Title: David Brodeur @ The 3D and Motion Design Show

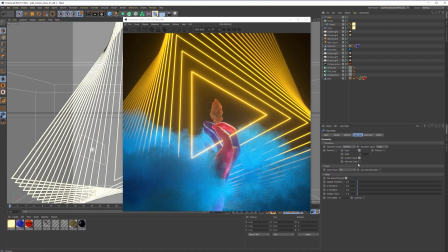The pipe radius, right? And I just want the ring radius to scale up. So that might be a little bit harder to do, but let's just hop back into the cloner object.
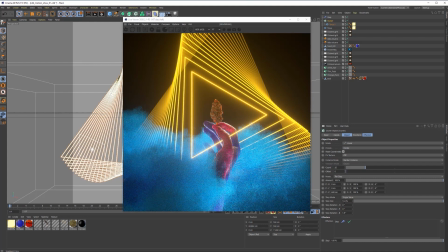Let's move these back like 600. Yeah, I want them to like really kind of pull back a little bit more.
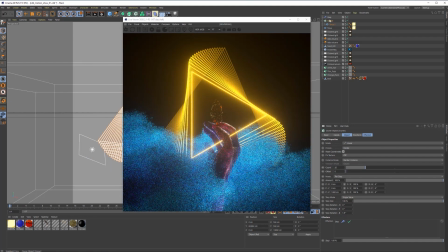Let's do like 800. Actually, let's just go for a full 1000 here to push these back in space.
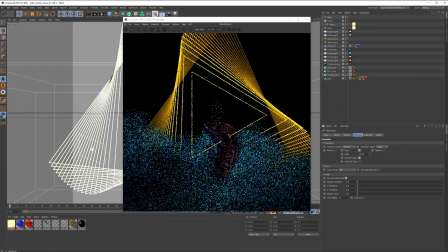And let's take this step effector
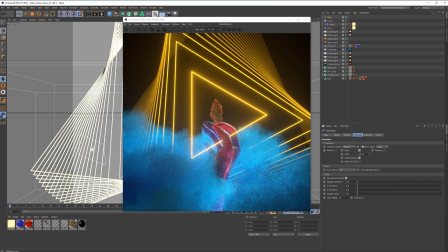and expand that up. Yeah, this is looking pretty dope to me. This is looking dope now.
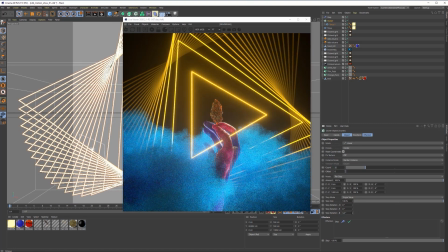I could go into this cloner object and maybe, let's see if we can rotate this a bit more, so it like fills in some of these negative areas.
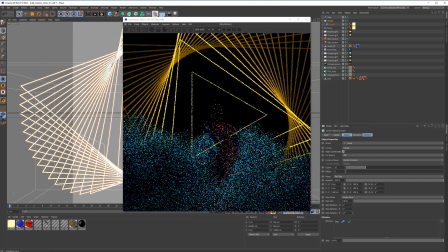I think that's kind of sick. That might be too much.
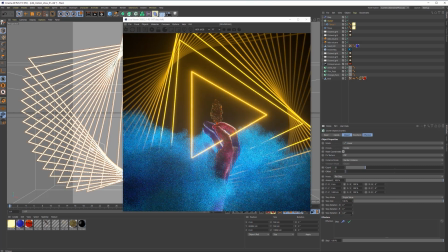I still want to have that spiral feel like it's really like tight and connected. Maybe let's try like 3.
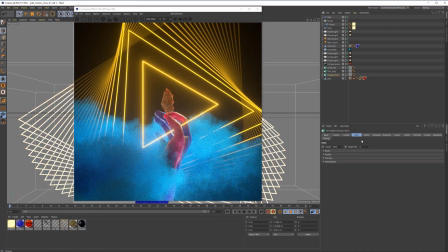All right, I think as far as like the hairs on the bud go, like the little fuzz, I think maybe I ended up going a little bit too much on this.
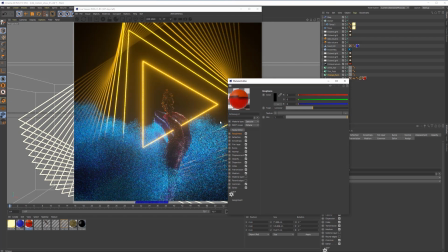And I think if we focus just a touch more on the actual texture, you know, let's add a little like roughness in here.
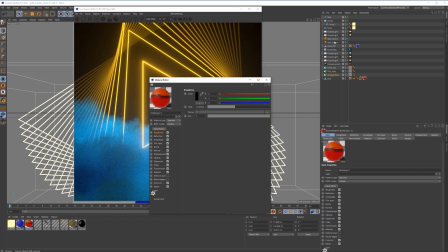So it's like a little bit more opaque, you know, and like has more of that waxy kind of feel. Maybe even come in and reduce all these.
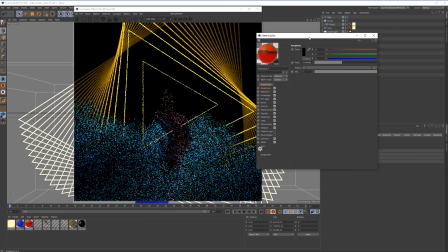Let's go like 12. And let's bring this one to 20.
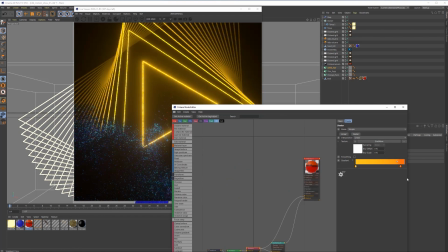And let's open up the node editor. And in this gradient, I still think I want less of that deep red. And for me, my taste, maybe pull this yellow a little bit brighter.
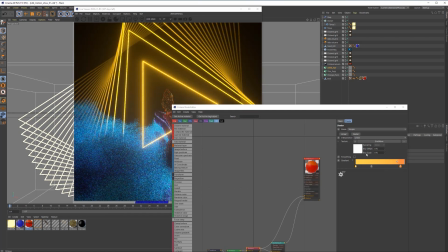Maybe this orange a little brighter as well.
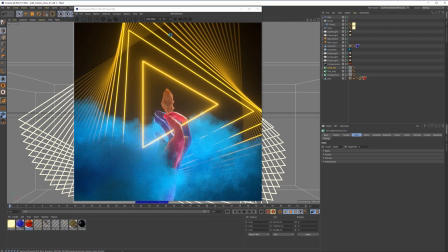Dope. And I think we're in like a really nice spot right now.
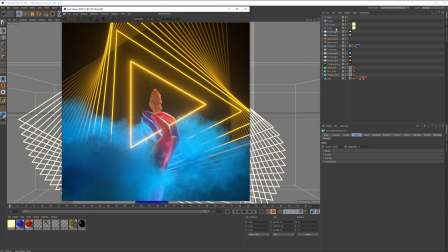So, you know, this is like a total like new piece that you are getting the chance to see it right now at this moment. And this is going to be all audio driven, audio reactive. So I think some really cool stuff is going to happen here. And we set ourselves up for some really cool animation aspects too.
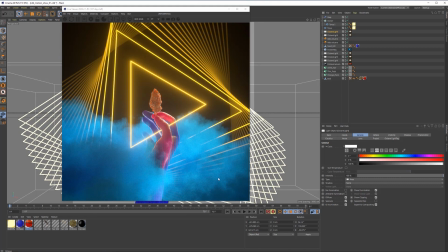You know, we've got these lights that are like tucked in to these like little like clouds that are in here. So, you know, if you're thinking audio reactive and you have like these lights flickering to like the tempo, the beats per minute down below, and like the clouds are kind of lighting up almost like lightning,
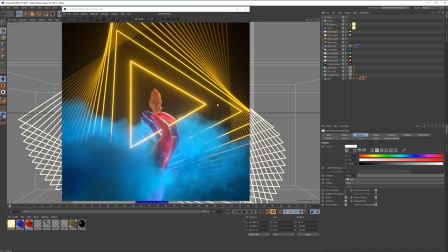you can have these this triangle that's cloned and recessed, like that repetition that's going back into space. It could be like slowly twisting or expanding out and compacting in, contracting back in.
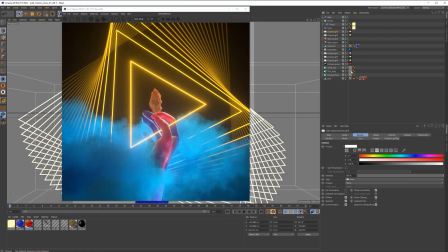There's a lot of stuff now that we're kind of like set up for success for a really like dope trippy animation. Now a last couple like little tweaks in here. You know, we could add some depth of field on. We haven't done any of that thus far. You know, let's like increase our aperture.
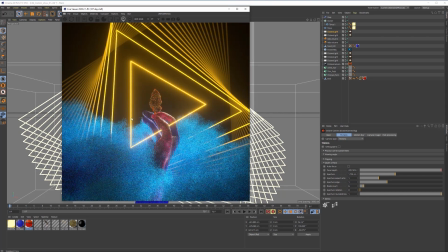I don't know if I want that to start to fade off on the back. It could be kind of cool. Let's just say Bud Geo. You know, it's subtle, but it will all start to really pull in our eyes. So this might be a little too limited.
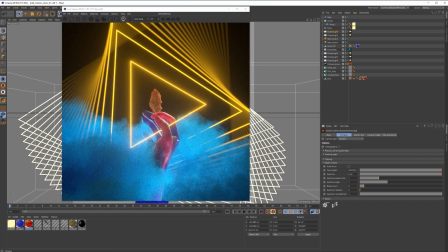If we do 6, that might really kind of like start to soften these images as they go back. But that's it. I think this one's pretty much here. I might tweak this and say, like, just for like this purposes, let's throw in our camera imager,
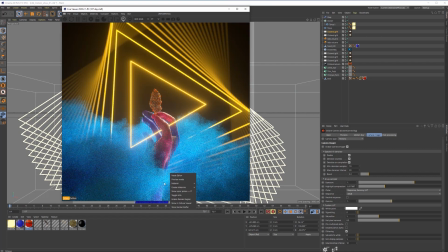let's say enable AI denoiser, and maybe just point this to 0.1 or 0.2.
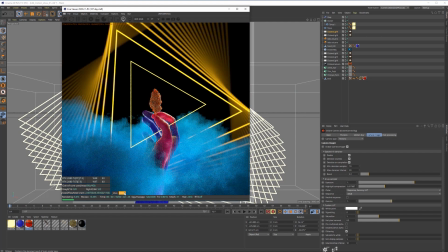We could throw the info back onto this, and you can see that like a lot of these post-processing and these effects now will only show up once it completes that 2000.